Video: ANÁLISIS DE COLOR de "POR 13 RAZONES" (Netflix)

Tengo llamadas de varias compañías. ¿Empezamos o qué? ¿Qué tal? Soy Sam. Y seguramente hayas visto por los Instagram Stories, por Facebook o por todos lados que la gente está viendo 13 Reasons Why o por 13 razones. O en los anuncios de YouTube, porque Hannah Baker está dando bastante el coñazo en los anuncios de YouTube.
Hi, I'm Hannah. Hannah Baker.
Sí, está dando bastante el coñazo el caso, que hoy vamos a analizarla desde el color, como ya hice con el anterior vídeo, el de La La Land, que lo puedes ver por aquí arriba. Y tranquilos que no voy a spoilearos nada en este vídeo, pero bueno, vamos a empezar presentando a los personajes.
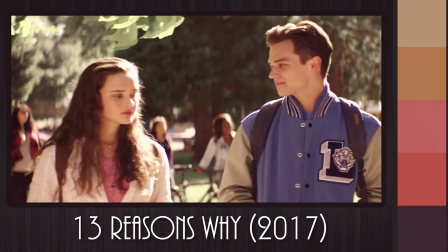Por un lado, vemos como Hannah representa aquel tiempo pasado que una vez fue mejor, por lo que está teñido siempre de una tonalidad cálida y anaranjada.
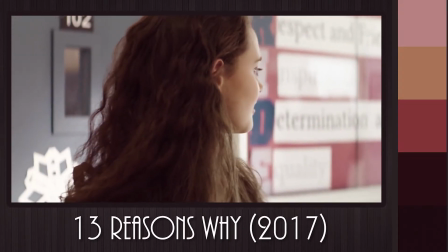Y por otro lado está Clay, que con una tonalidad más fría y azulada,
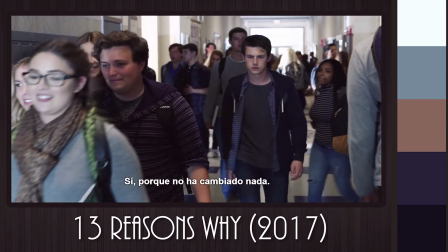vemos cómo representa la parte problemática del presente, en la que predomina la duda y el miedo.
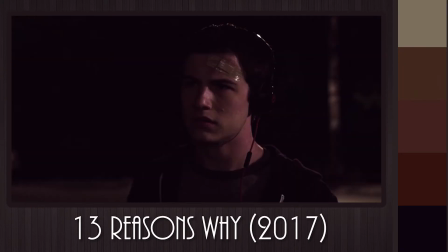Además, con ayuda de las cintas, va a recrear los pasos de Hannah en el pasado, pero él también va a aparecer en esos recuerdos.
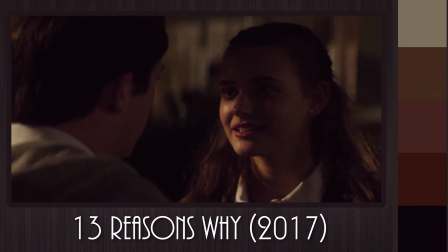Así que además de guiarnos con los colores,
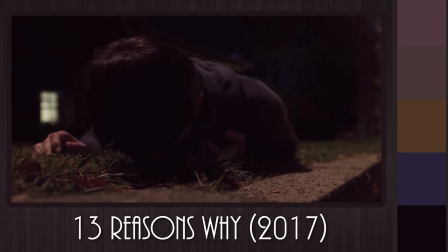el director decidió que en el primer capítulo Clay se pegase un guarrazo y tuviese una cicatriz en la frente, lo que ayuda a diferenciar los tiempos.
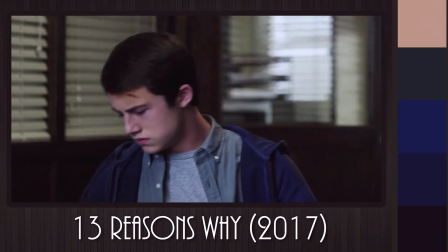Pero bueno, sentémonos y vayamos a la chicha. He dividido el vídeo en tiempos, nexos y cohesión.
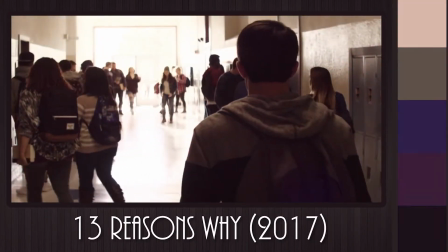Tiempos. A lo largo de toda la serie vamos a ver cómo el pasado y el presente se van sucediendo de manera muy rápida, por lo que habría que diferenciar ambas partes.
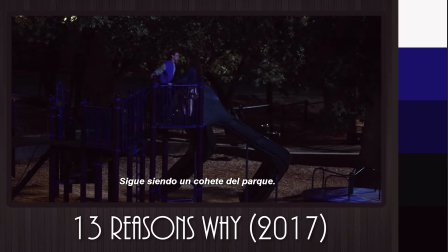En este caso, incluso mismos planos tienen diferentes tonalidades según pertenezcan al presente o al pasado.
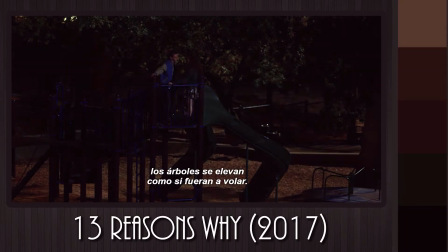Iremos viendo cómo la luz o los elementos de alrededor nos van a ayudar a darle un tono más naranja o más azul.
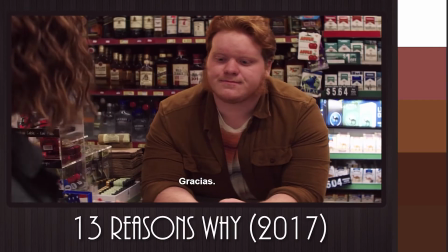De hecho, hay un par de escenas en una peluquería y una tienda en las que se ve una transición perfecta de la cálida presencia de Hannah
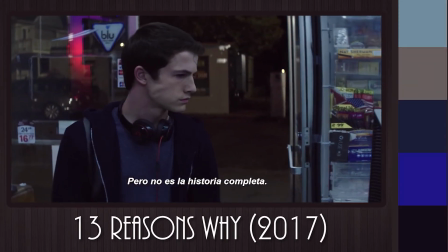a la fría llegada de Clay, que va recorriendo los pasos de su amiga.
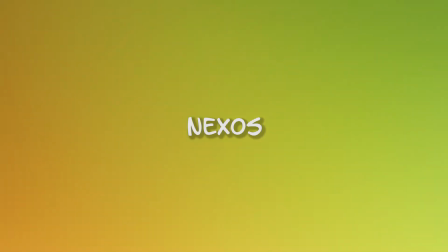Nexos.
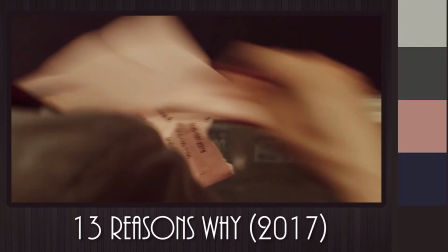De vez en cuando en la serie podemos ver momentos de transición en el tiempo a partir de un elemento común, un objeto, tal y como se puede ver en las imágenes.
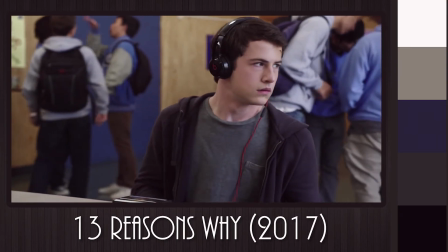Esto hace que al espectador no le parezca tan raro el cambio, ya que sucede de una manera muy sutil, centrándose la cámara únicamente en dicho objeto,
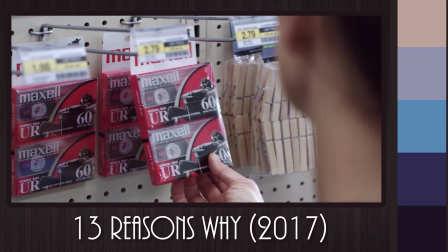ya sea una taza, un libro o un coche.
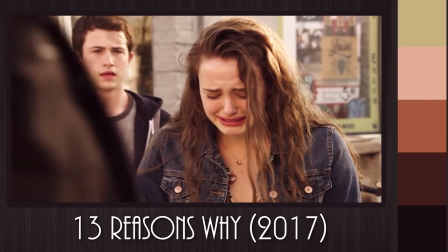Cohesión. La cohesión en este caso hace referencia a ciertas escenas en las que Clay y Hannah comparten un mismo escenario gracias a las cintas,
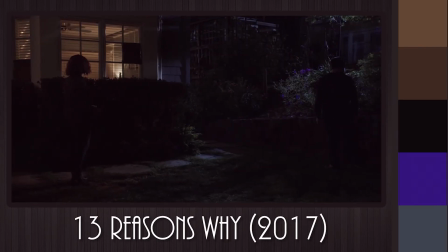como si Hannah estuviese presente mientras Clay lo está escuchando, o imaginándose cómo fue lo ocurrido en ese lugar.
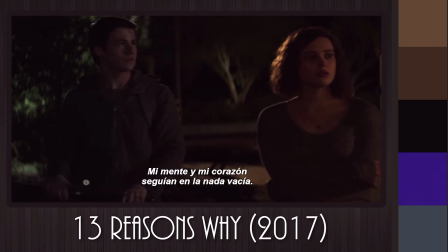Lo curioso de estas escenas de cohesión es que, en la mayoría, Hannah sigue conservando su tonalidad naranja y Clay su tonalidad azul,
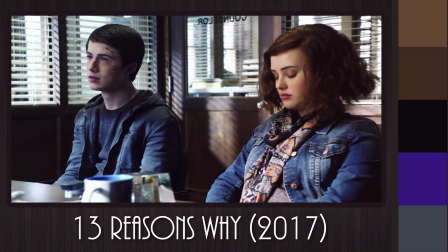ya sea ayudándose con colores del fondo o dividiendo la escena en dos mitades.
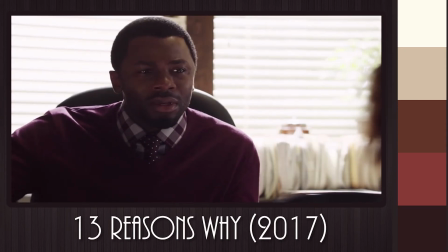Esto, unido al punto anterior, el nexo, puede conseguir que el espectador viaje en el tiempo varias veces de una manera muy sutil, natural y rápida.
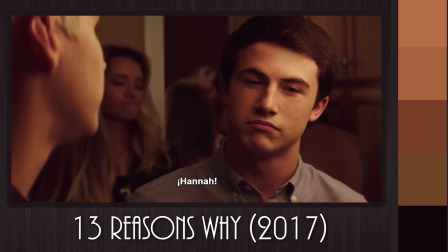Y por último, me gustaría destacar una de las escenas más sugerentes de la serie y que más me gustó.
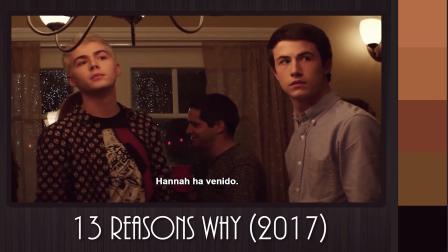¿Cómo representas en un vídeo las mariposas en el estómago que sientes cuando ves a la persona que te gusta?
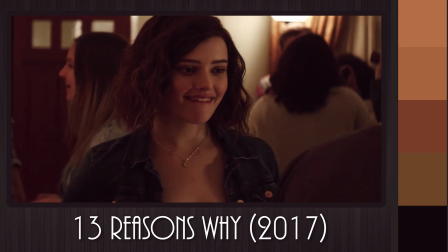Cuando Hannah entra en la fiesta, vemos cómo la música que había se vuelve un ruido de fondo, mientras que la cámara que graba a Clay no para de moverse y está temblando,
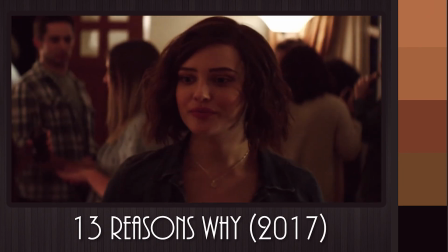y la cámara que graba a Hannah está estable y ella camina a cámara lenta. ¿Qué tal? ¿Qué te ha gustado el análisis? Pues si te ha gustado, le das a like y lo compartes con algún amigo al que le guste Netflix, el cine, esta serie o los colores. Sencillo. Y para toda la familia. Hasta la próxima.